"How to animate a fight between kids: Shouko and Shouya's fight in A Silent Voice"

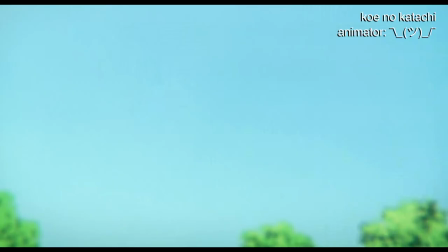[8:16]
I've omitted some very important facets, but this is more or less the state of things when today's scene happens.
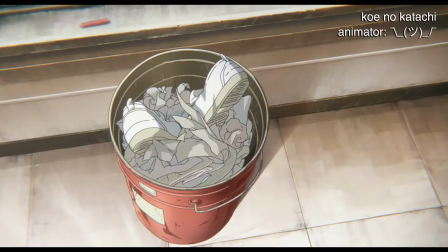[8:23]
Shouya just got knocked down in some puddle, and he comes up to his homeroom and sees Shouko scrubbing his desk.
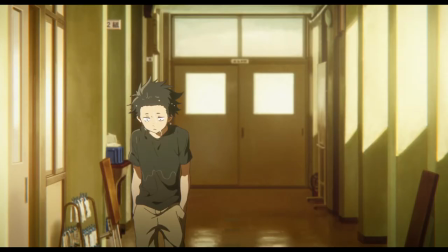[8:29]
She's seen how the others are treating Shouya, and she's making one last attempt to reach out and, to put it bluntly,
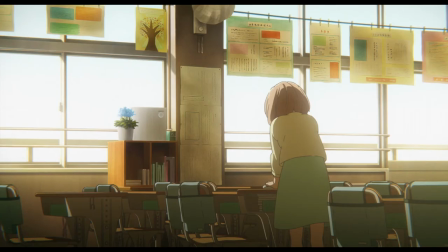[8:36]
somehow make up for the fact that she exists. Here's how it plays out.
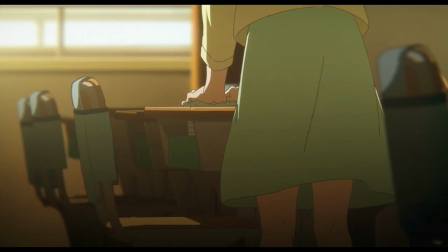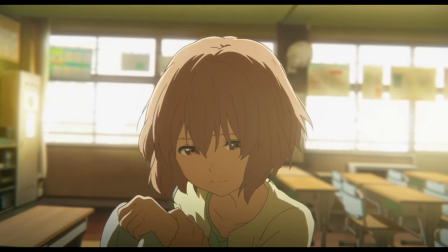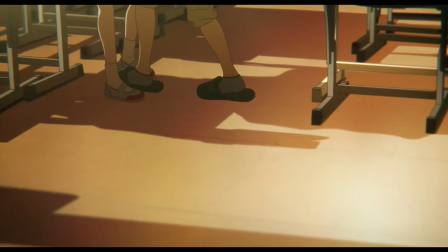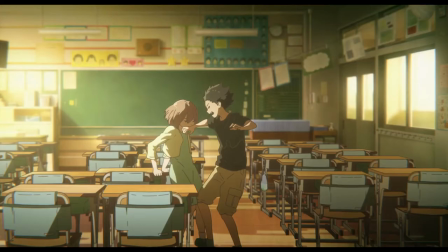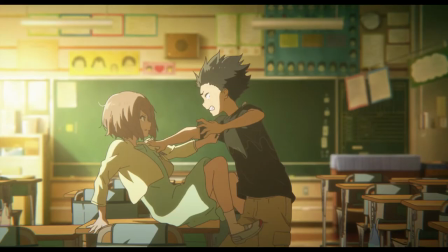[9:26] またその顔。いいやつぶってんじゃねえよ。なんだよ。言いたいことあんなら言えよ。いつもわけわかんねえ顔しやがって。ムカついてんだろ。なあ。言えよ。って。何すんだよ。何なんだよ。
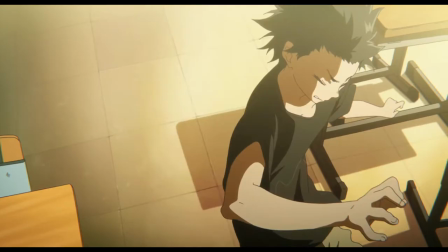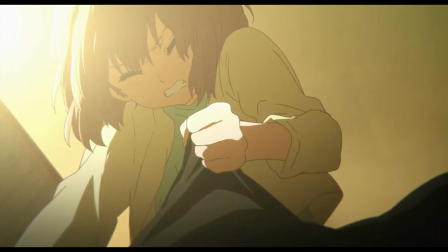[9:35] 何?
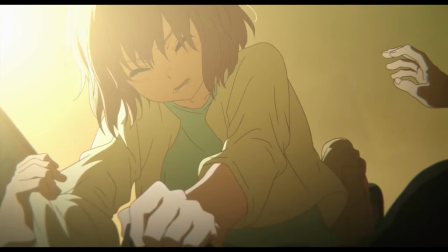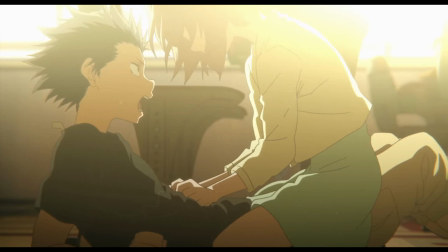[9:44] ってんだよ。なんだよ。わかんねえよ。
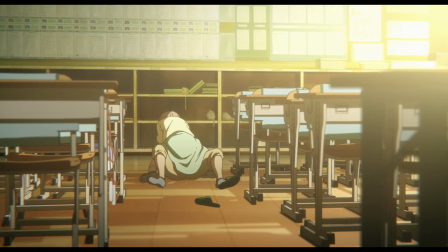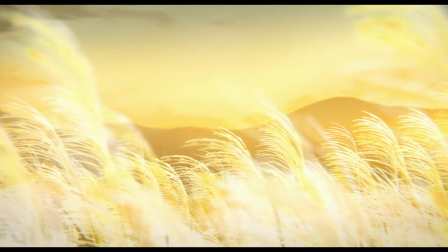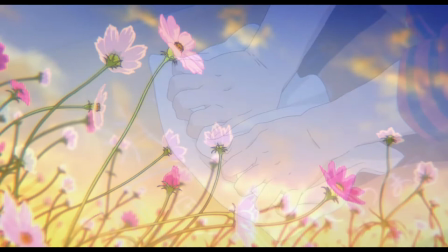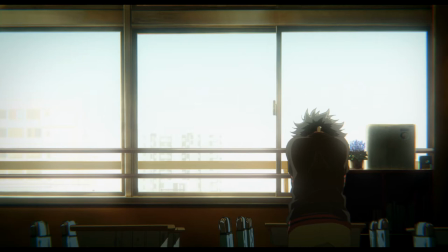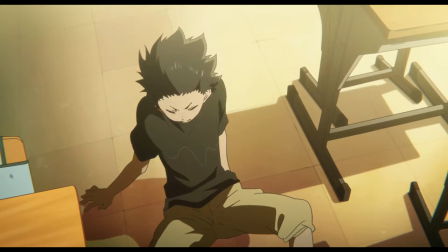[10:24]
Well, I don't need to tell you that this is some crazy shit, but what's going on?
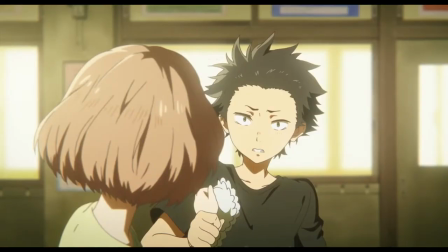[10:29]
The scene starts with a nice bit of voice acting, actually.
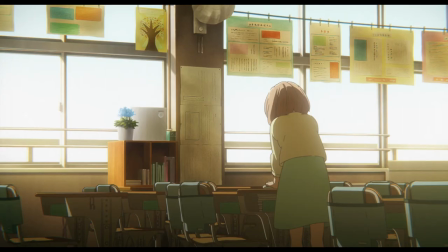[10:32]
Shouya walks miserable and wet up to the doorframe, looks in, notices Shouko cleaning his desk, and he goes, "Nani shiten no?"
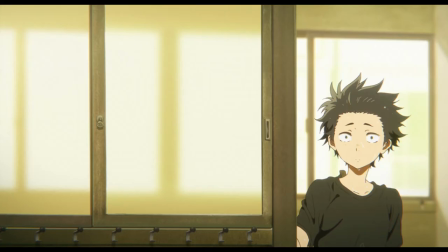[10:40]
Very quietly, very confusedly, and with something that's like half guilt and half concern.
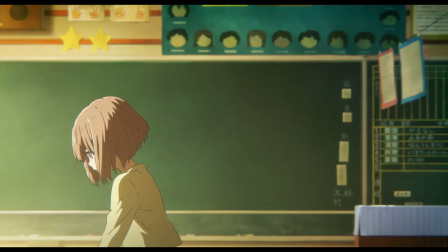[10:46]
It's a complex emotion, but since this is young Shouya, the complex emotions collapse pretty quickly into a confrontational, "Nah, ore no tsukue nani shiten no?"
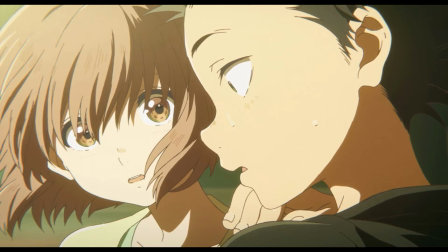[10:55]
And he puts his hand on her shoulder. Now this is the first really interesting moment. First of all, make sure everybody understands this. When Shouya puts his hand on Shouko's shoulder, she has no idea he was there. Because of course she doesn't, she's fucking hard of hearing, bro. But it's a natural mistake, and this is just one of the many moments in this movie where people fuck it up.
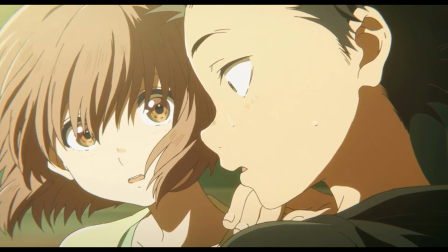[11:13]
As a matter of course, most characters get better about that as they spend more time with her, but here it just highlights the fact that Shouya doesn't know what he's about. And in that moment, we slow down so we can see Shouko's reaction more clearly.
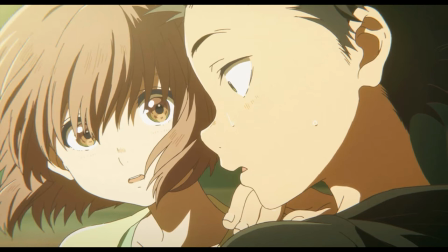[11:27]
Because it's not only that she's startled. Shouya is probably the absolute last person she wanted to suddenly show up.
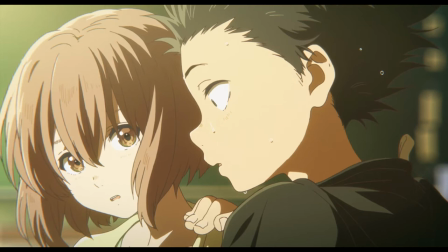[11:33]
Imagine how awkward this moment would have been even if she did know he was there.
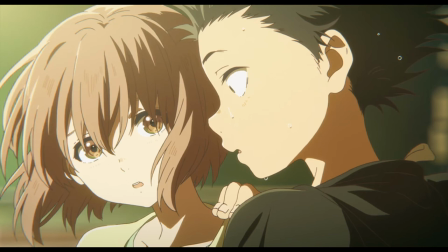[11:37]
And in that brief second, we see her go from being startled to very quickly understanding that this is going to go badly.
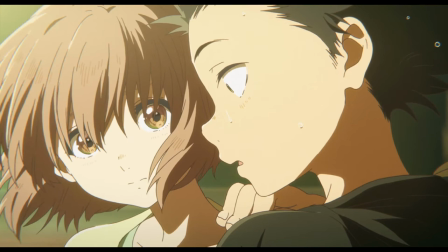[11:44]
That Shouya is mad. That in her eyes, she's messed up again. That's what's going on.
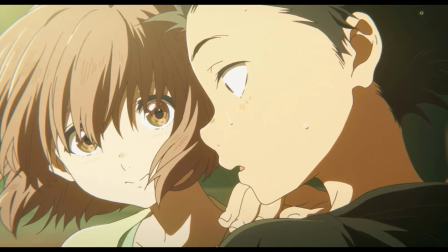[11:50]
At first I thought this was a little over the top, and I'm still not sure I like the camera dolly in.
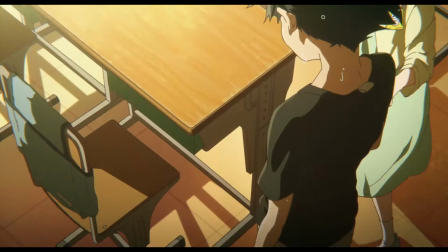[11:54]
It's too much artifice for an otherwise naturalistic scene, I think, but I get it now.
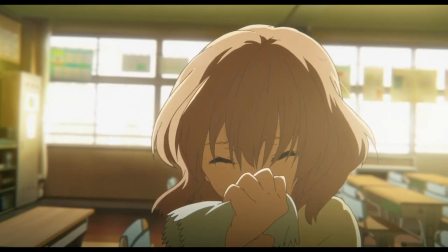[11:59]
At this point, Shouya fully realizes that she's been wiping off graffiti that his erstwhile friends put on his desk and grabs her hand while stumbling back.
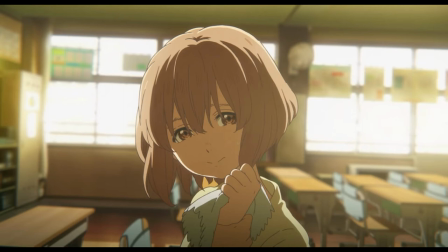[12:08]
Shouko looks up and gives a very painful look. It's absolutely the look of somebody who is sorry to have bothered others by existing. It's a fragile expression, which should tell you something is indeed about to break. But hold on a minute, because this shot highlights something I find interesting.